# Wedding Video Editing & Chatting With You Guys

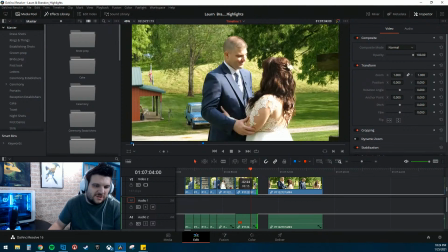16:25 Before we make any major edits, go back and save.
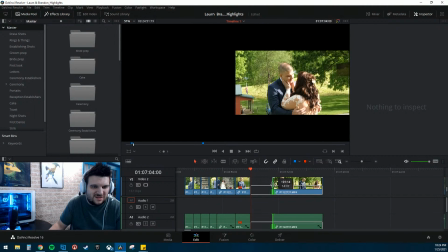16:29 We're gonna pretend like the first thing that happened is they just go in for the kiss.
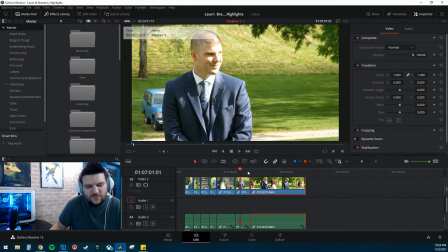16:40 Now we might have to edit this down. We might have to edit this again a couple different ways.
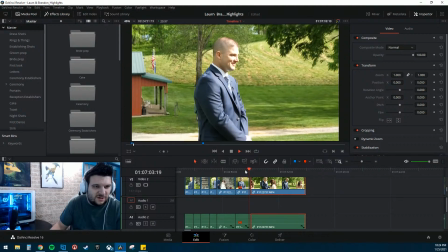16:44 Either we might have to extend it because of the audio, but visually this is kind of like, yep, that's kind of what we want to happen.
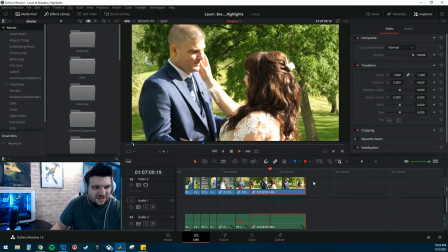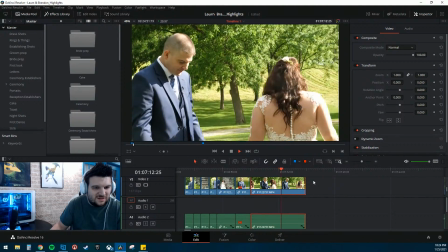16:57 And
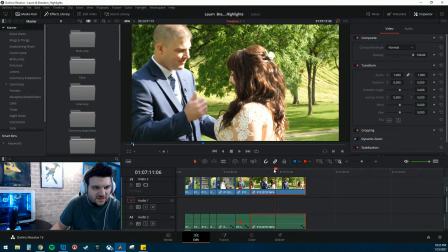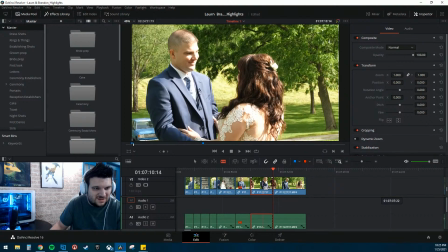17:04 let's see here. Let's do this. Let's clear that out.
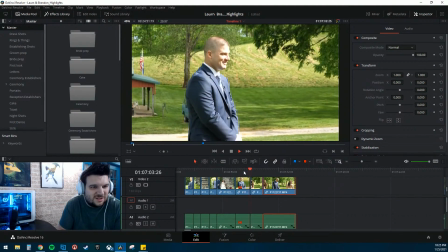17:11 So let's see. Turns around. Oh, man. And there's the kiss.
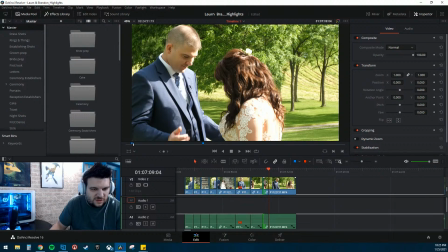17:22 Let's see if we can get him rubbing his lip out of there. Again, this is kind of preliminary.
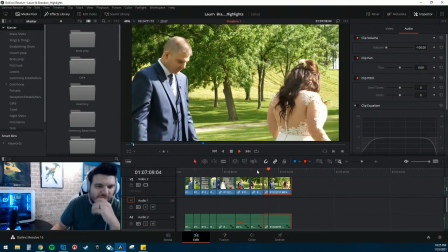17:35 It's kind of like rough cuts. There we go. That doesn't look too bad. Get the spin in there.
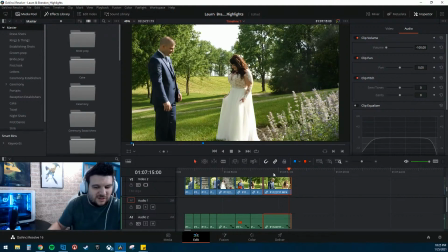17:47 Okay, we definitely don't want her looking at the camera. Looking at her dress is good. So we want to make sure we're just like that.
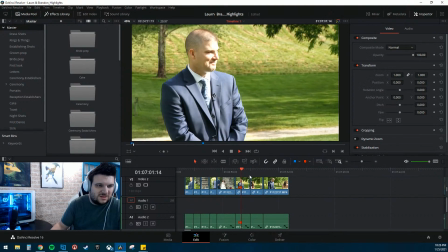18:01 Alright. Turns around.
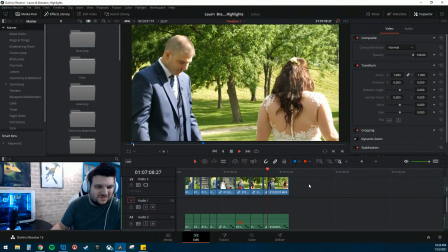18:08 That's not too bad. Not too bad at all.
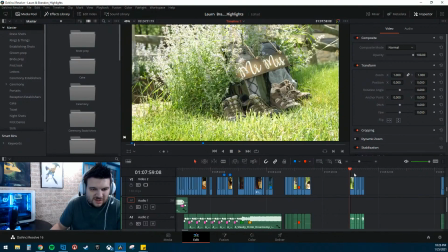18:15 So what other kind of... So we've got some still shots of that.
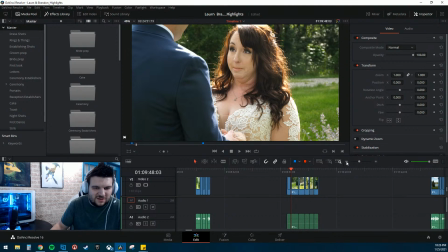18:21 So the other thing that we've got here that we can kind of splice in,
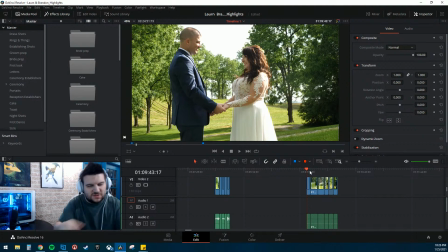18:28 kind of like what we did with like his back when she walks up the stairs, whatever. Kind of like the B-roll, if you will.
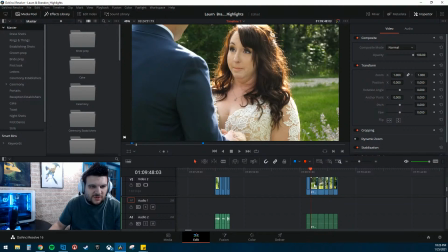18:35 So we can't use this, but with this one we might be able to use.
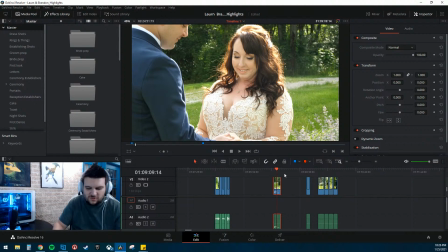18:43 So right here.
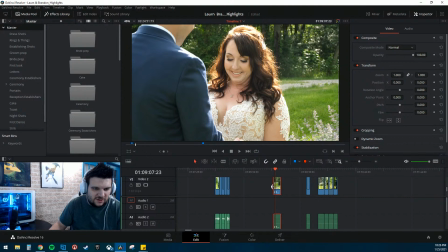18:47 So the shot that I'm thinking about using this in is the shot where he kind of puts his kind of touches his face, and when he puts his hand down, she does the twirl.
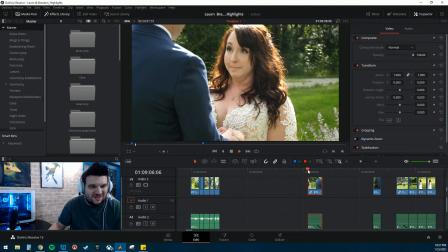18:59 This is kind of a similar posing, but we get a nice shot of her face and a nice,
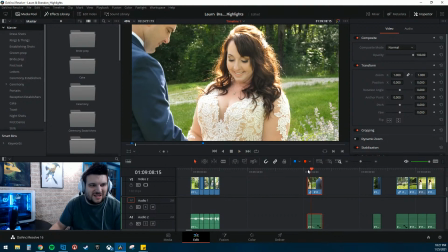19:04 great big smile, and he kind of puts his hands down, kind of in that same motion.
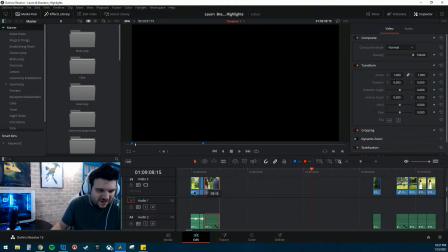19:08 I'm thinking we put that in here and see if we can line it up.
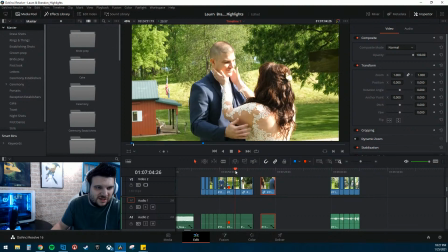19:13 So right here, so.
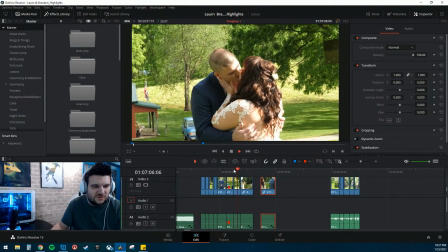19:17 Turns around, looks nice and close, goes in for the kiss, and then this next shot right here,
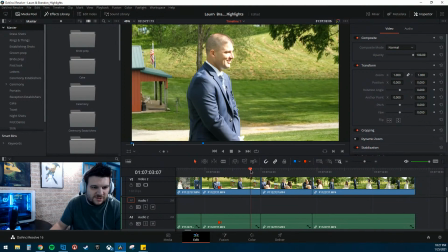19:24 because right now, as of right now, we really haven't got much to see of the bride,
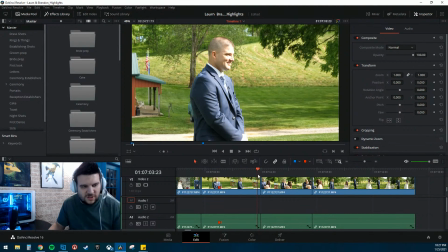19:29 which is kind of how these things go. Unless you have a second shooter or a second camera, you know, kind of crisscross focusing on both,
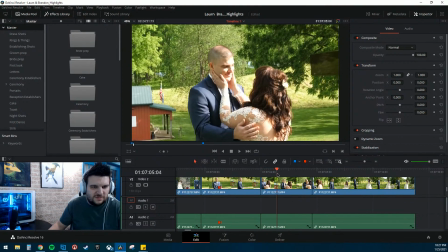19:37 you kind of have to focus on what you want, focus on your top priority.
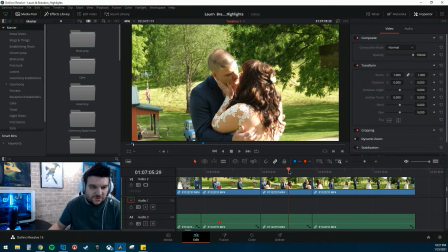19:42 And in this case, top priority was the groom's reaction. Nothing against the bride.
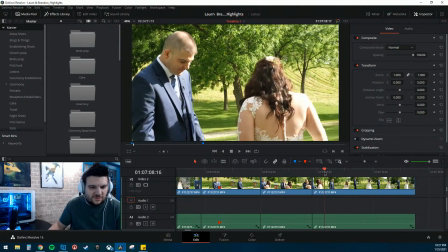19:47 Definitely not. But the reaction of you won't be able to remake the reaction of the groom.
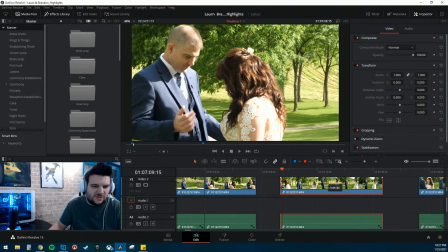19:55 So we can take some still images of the bride, or some, you know, second shots of the bride kind of standing and looking into the eyes of her fiance. But so here's how we're going to do this. We're going to open this up a little bit.
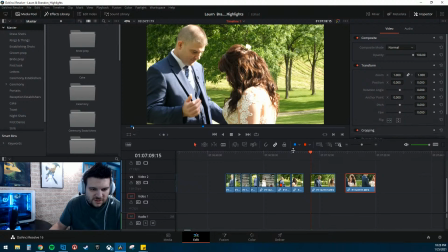20:10 We don't need the audio portion. There we go.
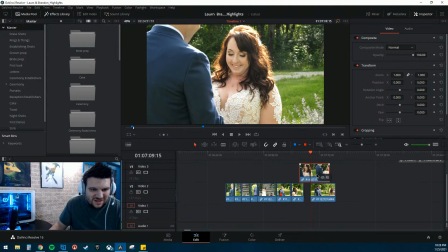20:15 So if we bring this up here, let's just kind of see what this looks like and where we can drop this in.
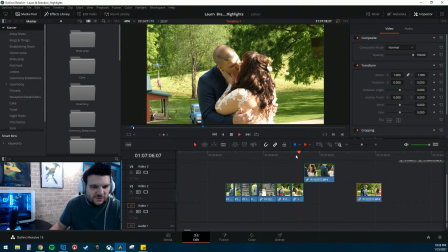20:22 So they go in for the kiss.
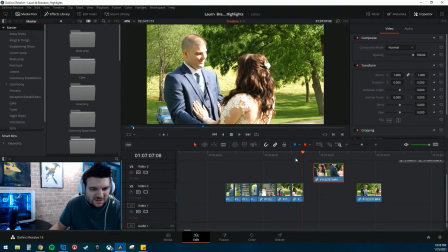20:27 Let's see. What was after this?
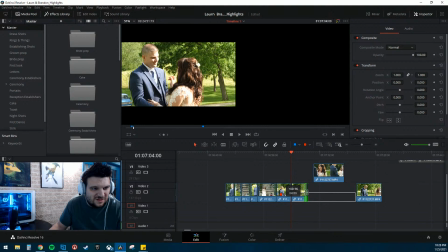20:32 Oh, this is where she's kind of reaching for his face. So we want that there.
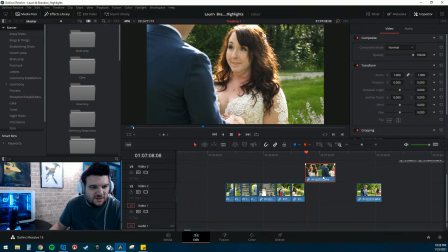20:42 There, see, that's not too bad.
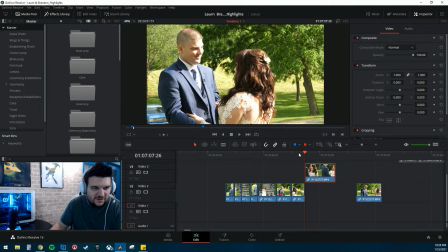20:44 Now there's a little bit of continuity issue here because she's got her hands on his waist there, and here they're holding hands.
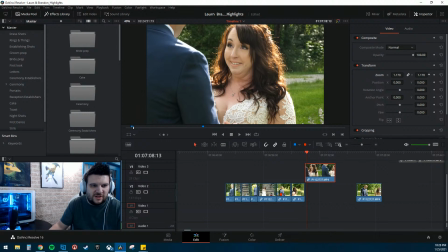20:53 So through the magic of editing, we can zoom in ever so slightly, and boom, voila, she's got her hands on his hips. You don't see it, but what you don't see is she really got they're holding hands.
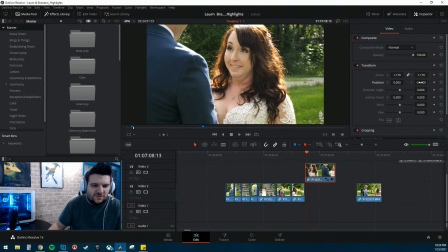21:14 So this kind of goes into one of the things for 2021 that I'm planning on doing. All this is shot on a camera that can shoot 4K. However, I chose to shoot in 1080p because I have two other cameras that shoot in 1080p. I'll be switching that around.
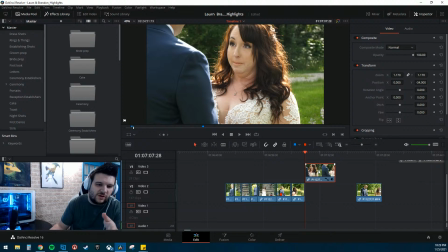21:32 My GH5 I will be shooting completely in 4K because what I could do here is zoom in. You know, if I had, like, if you go back, like this shot right here would be in 4K, right?
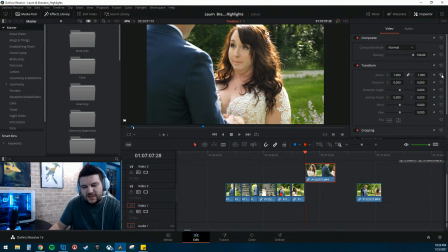21:46 And if I deliver a video in 1080p, because that's the max resolution for my other two cameras, this will be, you know, two times, three times as big as the 1080p shot. So I'll be able to zoom in without losing any type of
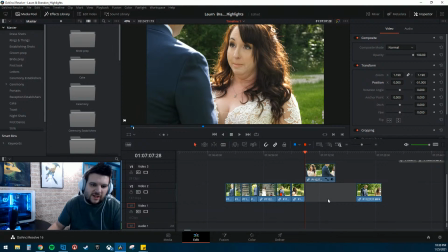22:07 like resolution, essentially, because I'll be exporting at 1080p, so I can basically frame the shot how I want. Whereas here, I'm going to lose a little bit because I'm zooming in, you know, like 20%, you know, roughly, or not 20%, sorry, 0.20%.
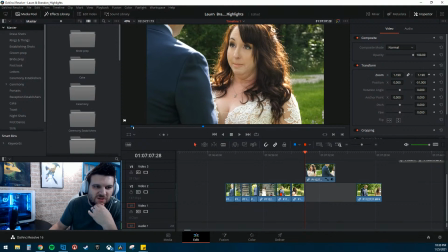22:26 So less than a percent of zoom, but still, nevertheless, losing a little bit of resolution there.
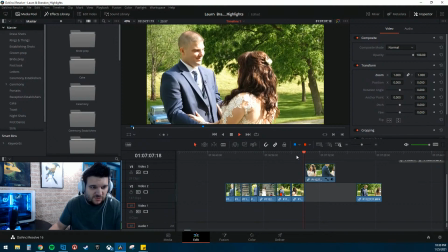22:33 So let's take a look here. So Kiss puts her arms on his hand. She kind of gives him a smile.
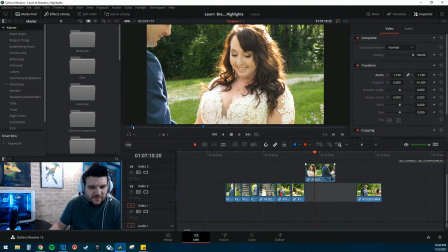22:38 He takes a step back. I think he looks at the camera.
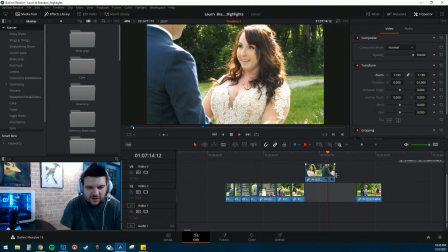22:45 I love that smile. That's really good. I hope I can use that. So let's see here.
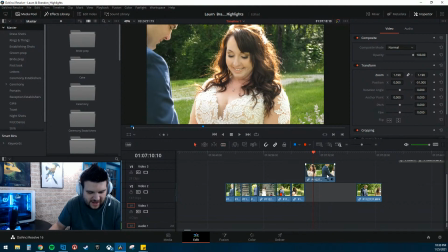22:50 When he looks down, he takes a step back. Let's cut there.
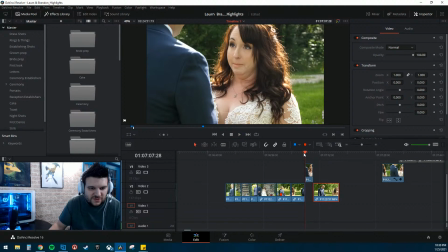22:55 Go here. See how that looks. So she smiles.
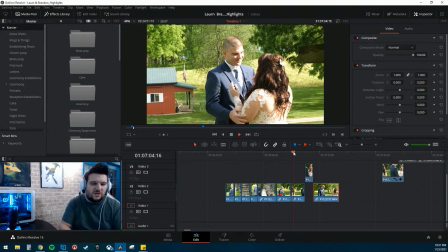23:00 He steps back. There we go. She does a spin. So you wouldn't even know that these were two separate clips.
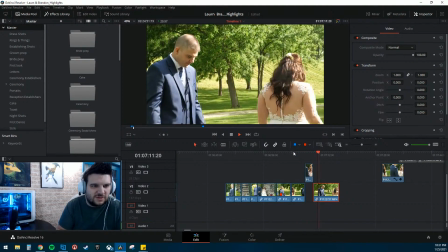23:09 Well, you might know. I mean, there's probably some subtle differences that I'm overlooking here.
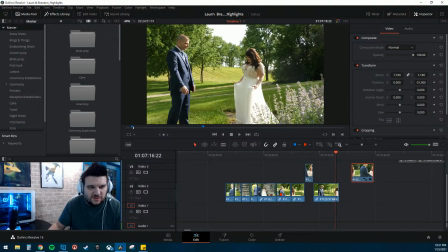23:17 Let's see here. So I like this. Let's see. Can we use any more of this?
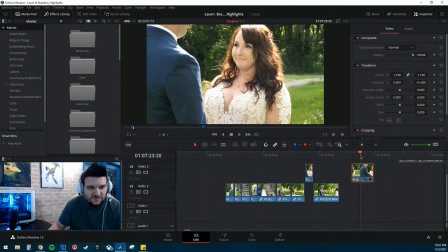23:22 I don't think so. But I do like her kind of looking up at him and taking that deep breath. So what if we go and cut that off?
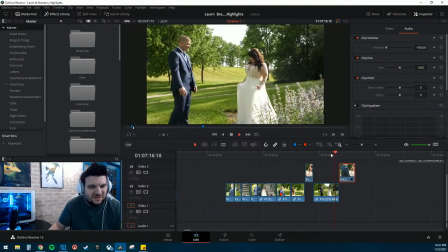23:34 So she's walking back towards him. So there's a little bit of time lost there because we go from her about 3 to 5 feet away to her like right up on him.
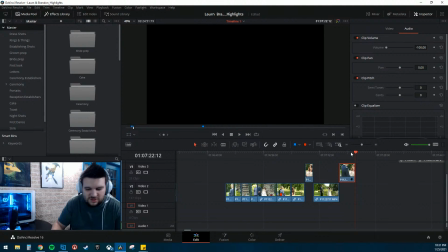23:48 So, but I think it should be okay. We don't need her looking off.
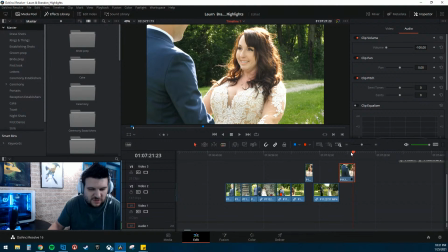23:55 Oh, there we go. Let's end it there. Alright, so here's the thing.
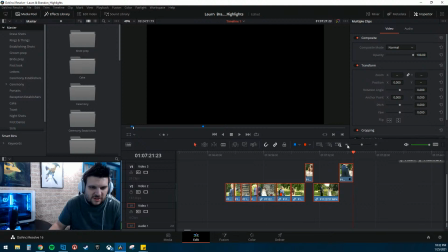24:02 So we've got this sequence set up, right? We don't have any of the audio set up for it. And we don't have it timed to music.
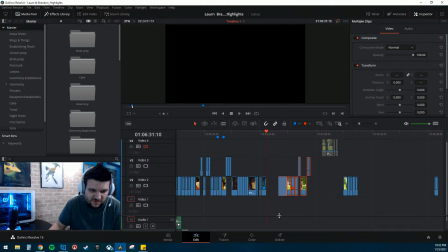24:11 So this right here is why editing takes so long, is because you can build a sequence like this, and then it will take, you know, not only did you get this, you have to worry about the sequence,
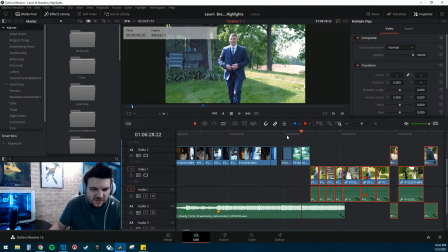24:25 but now we've got to time it to music. So let's see here. Let's do this. Let's unlink these, link these back up, bring all this back together.